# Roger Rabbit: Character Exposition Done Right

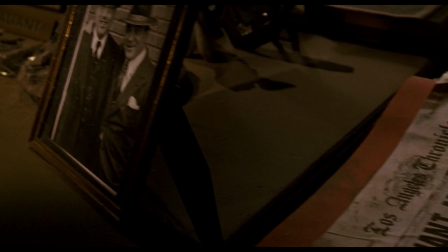But this brief, wordless, mise-en-scene transition changed all that.
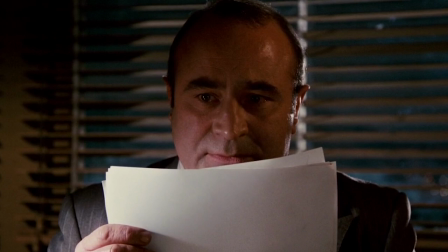Hell, it changed the entire scope of the movie, because now we can go into the second act fully invested in this deeply broken character.
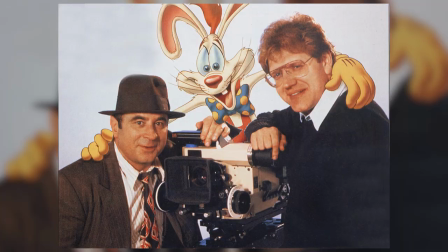This is the brilliance of what Robert Zemeckis did, and the scary thing is, this isn't even the first time he's done it.
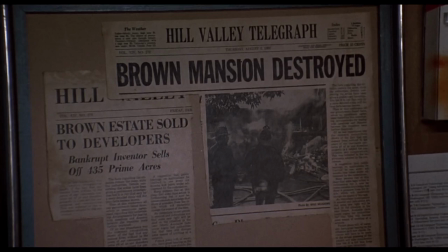If you remember Back to the Future, he literally opened that film with the same trick.
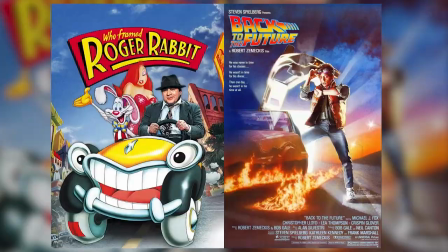The opening credits there are feeding you information.
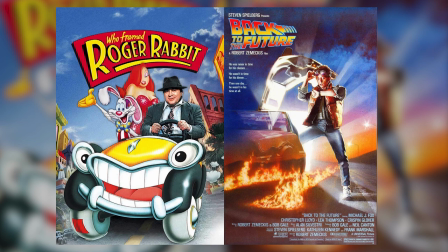What's more, both Back to the Future and Roger Rabbit didn't have these sequences in their original drafts.
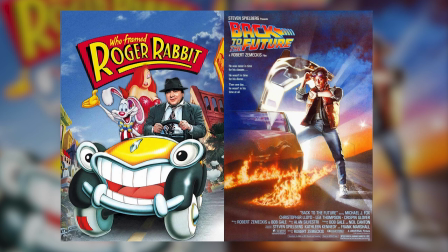They were both cleverly designed rewrites meant to economically introduce the story's theme and characters.
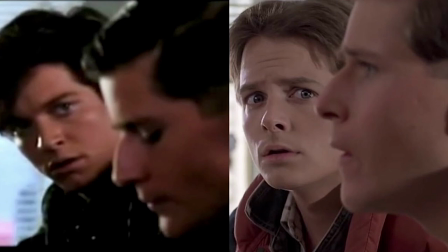In Back to the Future's case, this is because the protagonist was recast during production.
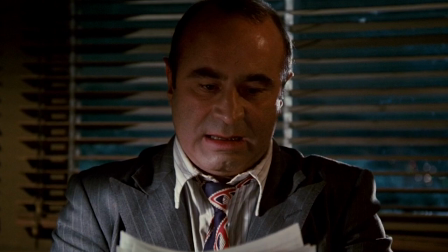In Roger Rabbit's case, I feel either the screenwriters, directors,
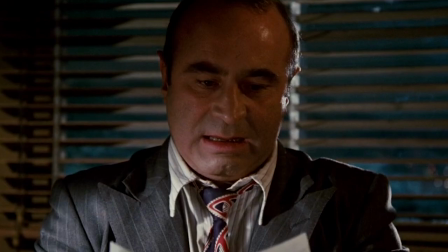or both realized they needed to give the audience an anchor, something to tell us quickly why we should care about this guy.
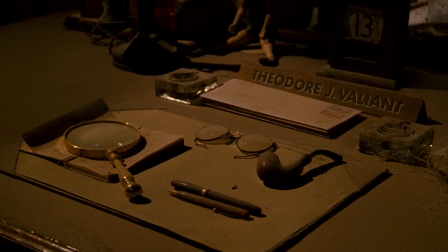And that's the key with this sort of exposition. It rockets us forward and never really stops.
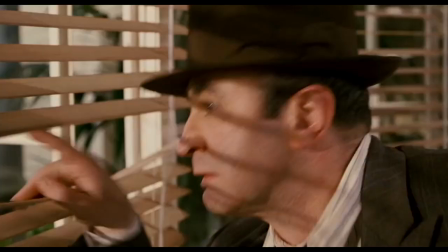And yet it's also spread out so thin and evenly, you'd swear it was perfectly buttered toast.
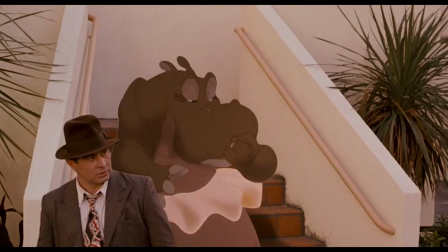Sometimes less is more, especially with exposition.
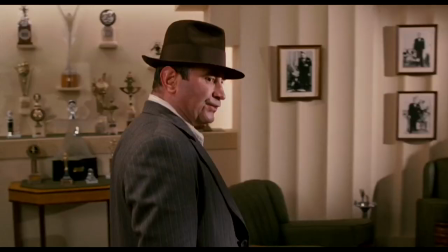Watch the first act of Roger Rabbit and you'll realize the movie doesn't have to pause for lengthy monologues.
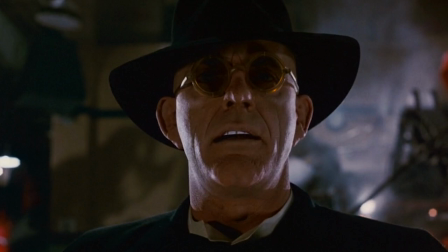In fact, the only true monologues come at the end, and they are earned.
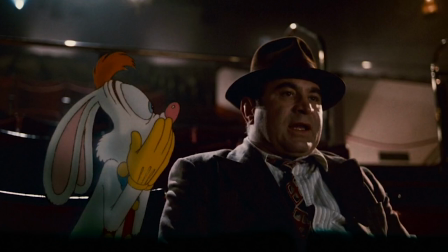Eddie's monologue about his brother's death at the end of Act 2 is a direct payoff to the mise-en-scene at the end of Act 1.
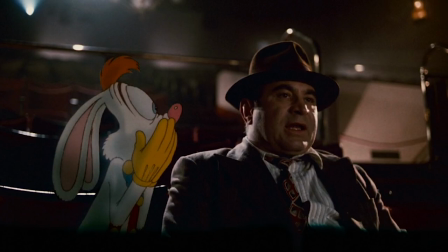It answers the last questions we had about Eddie's past and drives us forward into the next act.
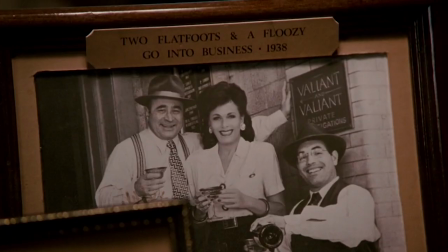Sure, it violates the rules of show, don't tell, but Zemeckis already showed us plenty.
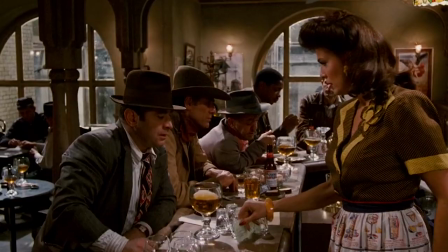At this point, he's earned the right to let his characters speechify. If there's a pattern to all of this, think of it as breadcrumb trailing.
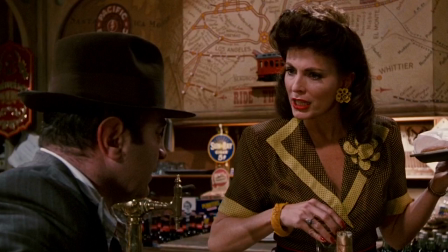The film parses out every little detail in small, bite-sized chunks, and just as we're wondering, hey, that's interesting, why is that?
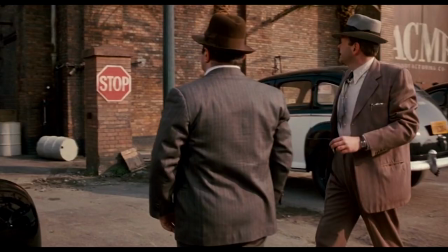It feeds us another crumb. And we follow crumb after crumb because they're so alluring.
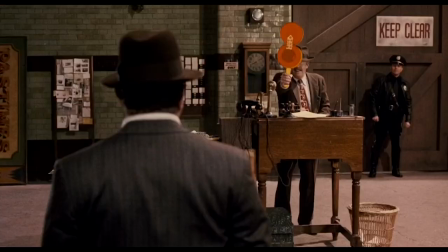Because the filmmakers laid out their crumbs in such a perfect way that we never get overwhelmed, lost, or bored.
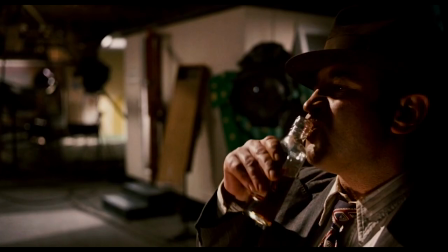As I showed earlier, every small question we have about our protagonist gets answered one scene later.
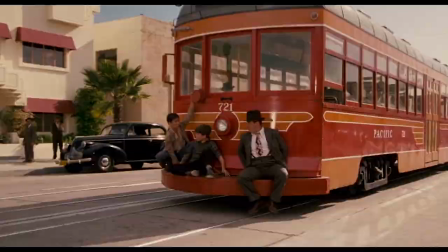And that answer stirs up another question, which leads us to another crumb, and so on and so on.
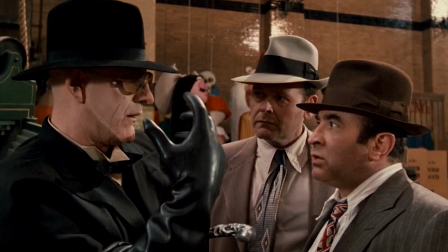This makes for pitch-perfect pacing. Each crumb satisfies us just enough, but always leaves us hungry for more.
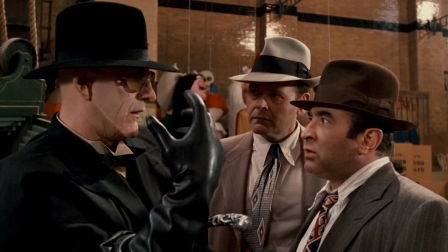That, my friends, is intrigue, and it keeps us invested until we get to the big slices.
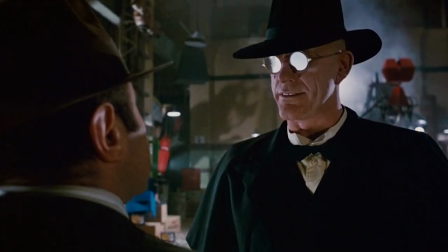The mise-en-scene, the flashback story, the R.K. Maroon confession, and Doom's freeway monologue.
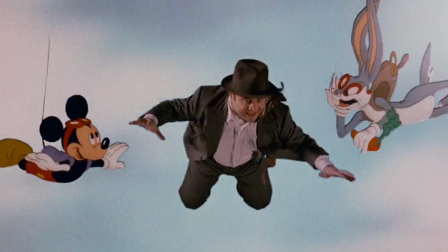Watching the film again, I'm shocked at how tight and compact it is. Would you believe this film is only an hour and 45 minutes long?
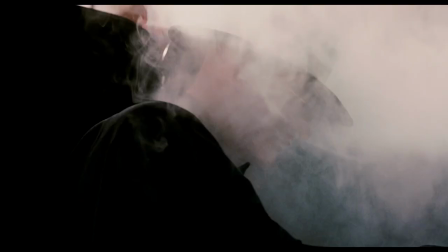That's because every single scene is telling us something.
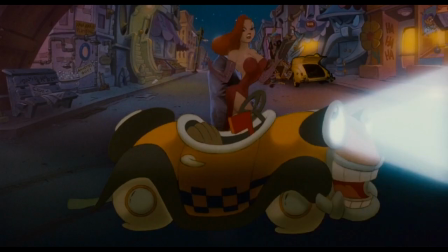Even the bits that look like they're there just to show off this gorgeous universe serve important plot functions.
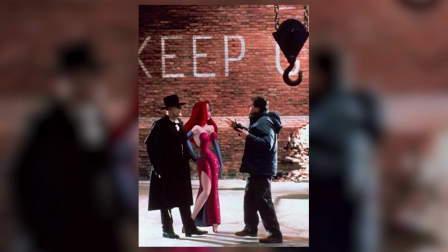So much credit has to go to Robert Zemeckis and the screenwriters.
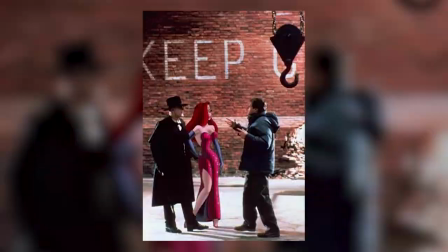When you think about it, Roger Rabbit should be a mess. It's overstuffed with fan service,
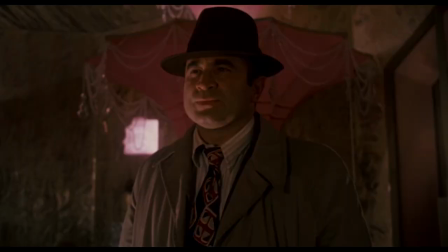references, characters from half a dozen different animation studios, metaphors for gentrification, urban renewal, and racism,
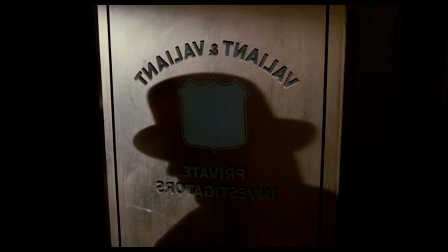laid thick with intrigue, real estate plots,
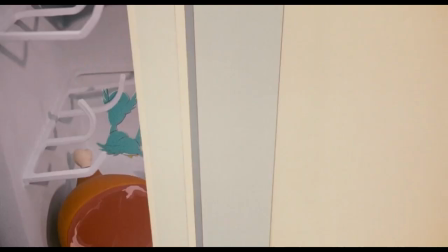and murder that all culminates in an animated live-action fusion of L.A. noir and screwball comedy.
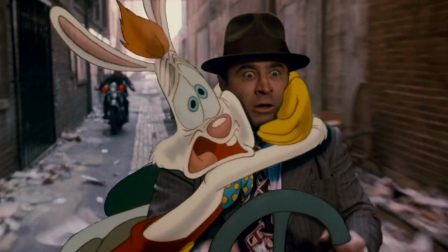And yet somehow, Zemeckis and his team streamlined that into a perfectly paced blockbuster with mass audience appeal.
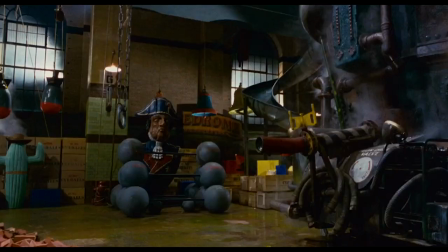How did they do it? Special effects? Sure, Zemeckis is a technical genius, but those are only the tools.